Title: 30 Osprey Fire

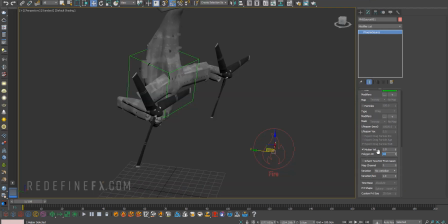4:07 And we need to set the polygon ID to 10. Next, let's make a fire grid.
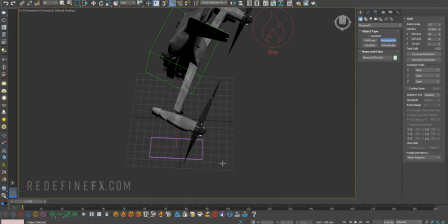4:13 And I basically just wanna cover the engine with the grid. So you can do something pretty small.
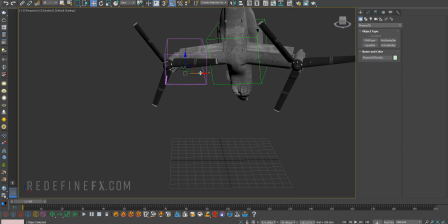4:19 And we're gonna use the adaptive grid for the grid to just expand over time.
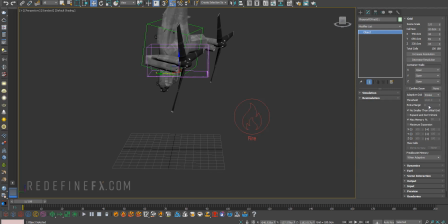4:24 And let's enable adaptive grid by smoke and give it a threshold of 0.01 with a margin of 5. Let's enable maximum expansion.
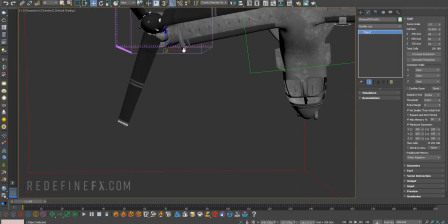4:36 This is where you want to think about what the shot will be. So I know that the plane's gonna basically fly into the shot like this and then disappear.
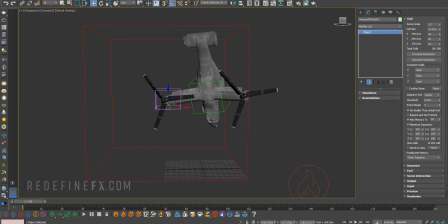4:44 So I don't really care what happens up top. So I'm just gonna cut it off with the maximum expansion, so we can just maybe make that something like this.
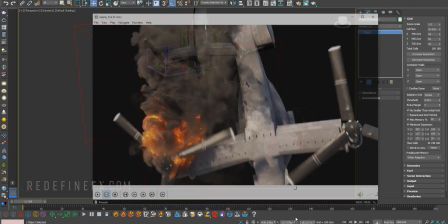4:52 Now for my final cell size resolution that gave me this result here, I did 4 centimeters.
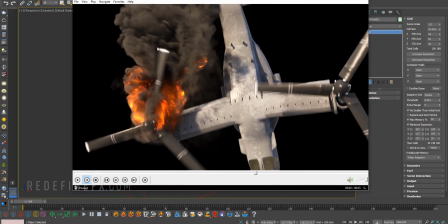4:59 Looking at it now, I probably could do even more to get even more detail,
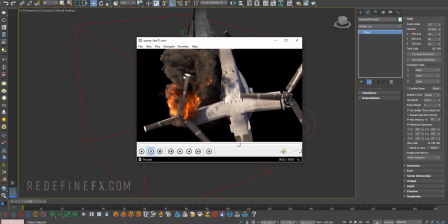5:03 but I knew that most people would just watch it on YouTube like this, in which case the resolution is just fine.
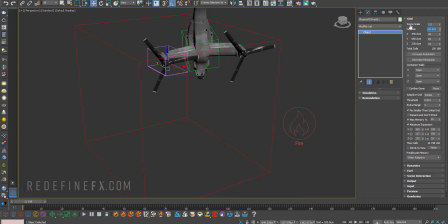5:10 But for now, maybe let's do something like 7. I did 0.25 for the time scale, so it's 1/4 of real-time speed.
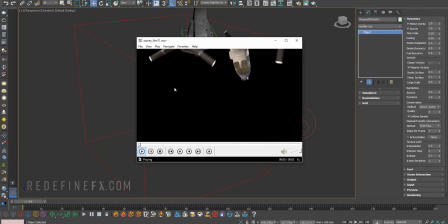5:20 So this is something that I had to tweak for a while.
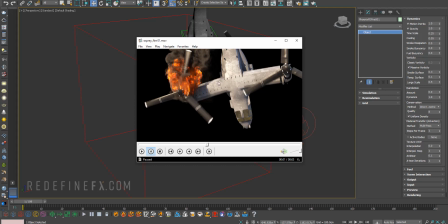5:23 You know, I started with 0.7 and then I did 0.5, and then in the end I settled at 0.25.
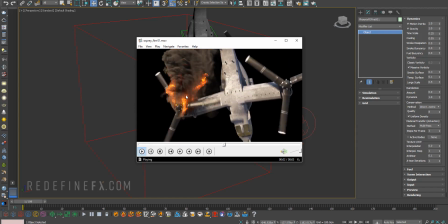5:30 Which I felt like matched the movement of the plane the best as far as the speed, just to get that slow motion look.
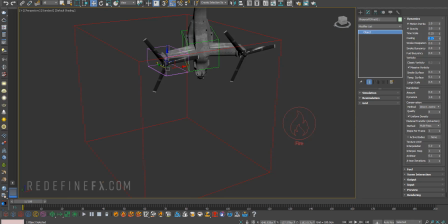5:37 I did 0.25 for cooling as well. So just to recap, cooling will basically cool down the temperature over time.
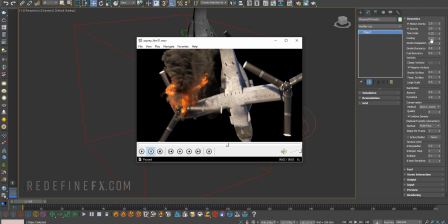5:46 And since we are shading the fire based on temperature, this is basically how you will control how long the flames will last.
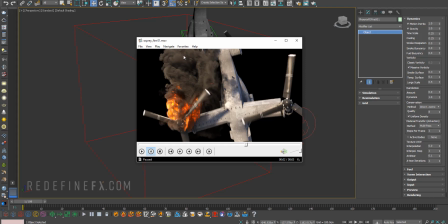5:54 So I wanted the flames not to be all the way up here, but I also didn't want them to burn off right here, right?
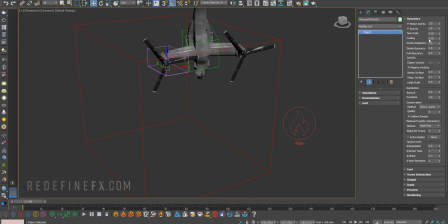6:00 I wanted this nice fire trail. So I tweaked the cooling a little bit to get there.
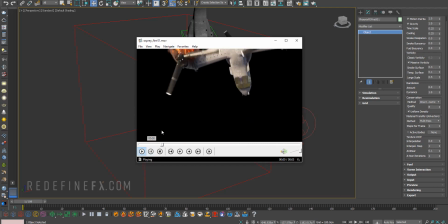6:05 Now, as far as the vorticity, I actually wanted a lot of vorticity. I wanted, you know, to see this turbulent smoke.
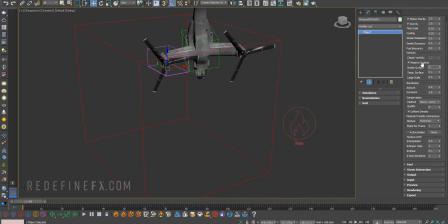6:12 I wanted it to be affected by the rotors. So I did 1 for smoke surface vorticity, and I did 1 for large scale. And temperature surface, I left where it was. Then you can do PCG symmetric with I did 80 for quality for my final, but let's do 40 for now.
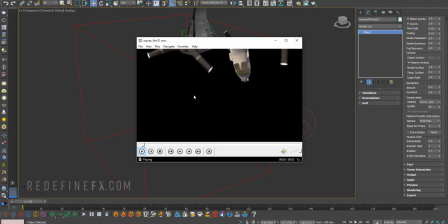6:31 And steps per frame, you would think that you would need a lot of steps per frame because the rotors are going through the fire pretty fast.
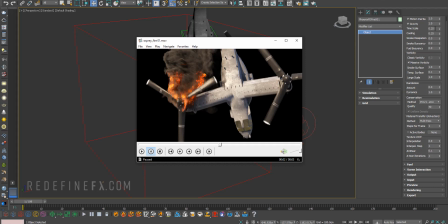6:39 However, since we are doing a lower time scale,
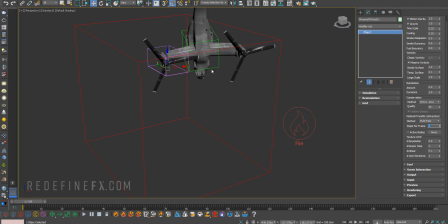6:42 you actually can get away with just 1 step per frame just fine because we're actually doing slow motion, so it compensates for the speed. Under fuel, let's enable burning. Let's do 290 for ignition temperature. I did 10 for energy. Fuel depletion, I did 3.5. So this works in conjunction with the cooling.
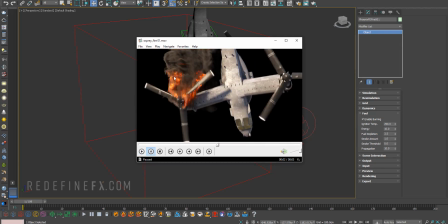7:01 So if I wanted that fuel to burn out faster and have the flames not last as long, I could increase the fuel depletion.
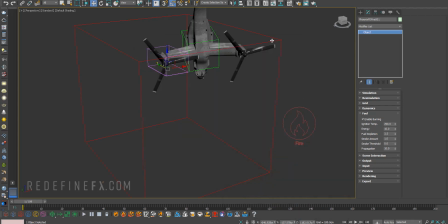7:10 So I ended up at 3.5 to get this kind of a look here. You can leave smoke amount at 1, smoke threshold, we can do 1. And propagation, I only did 0.2, so almost nothing. So again, propagation is the explosiveness of the fuel.
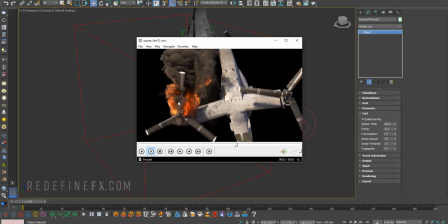7:24 Maybe it might look nicer if we did something like 0.5, just to make some of these flames sort of explode out more.
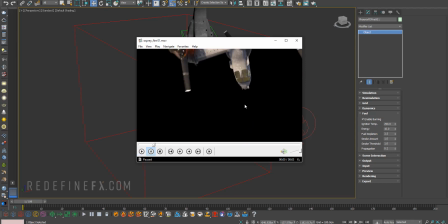7:31 But I wanted a specific look based on the movie, so 0.2 is what I did for that.
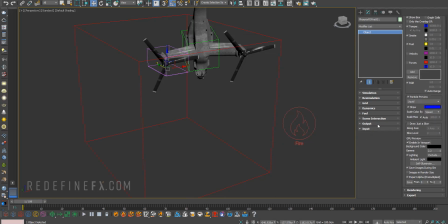7:37 Everything else is standard, so preview, GPU preview output, let's output fuel and velocity. And with all of these settings in place, let's run the sim. All right, so the simulation is running.
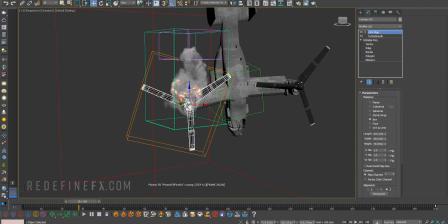7:50 It's running pretty fast because the resolution is low. One thing I want you to be aware of is that I actually wanted more interaction of the smoke with the rotors. I wanted you to be able to see how the rotors are pushing the smoke to the side. So I actually right-clicked on the rotor itself, go to Phoenix FD properties,
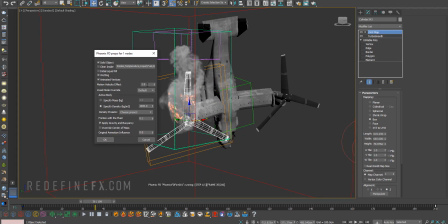8:07 and I increased the motion velocity effect from 1 to 1.5.
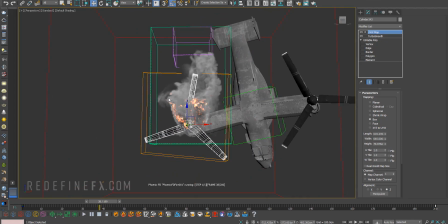8:12 So this again will give the smoke, you can see it here, right?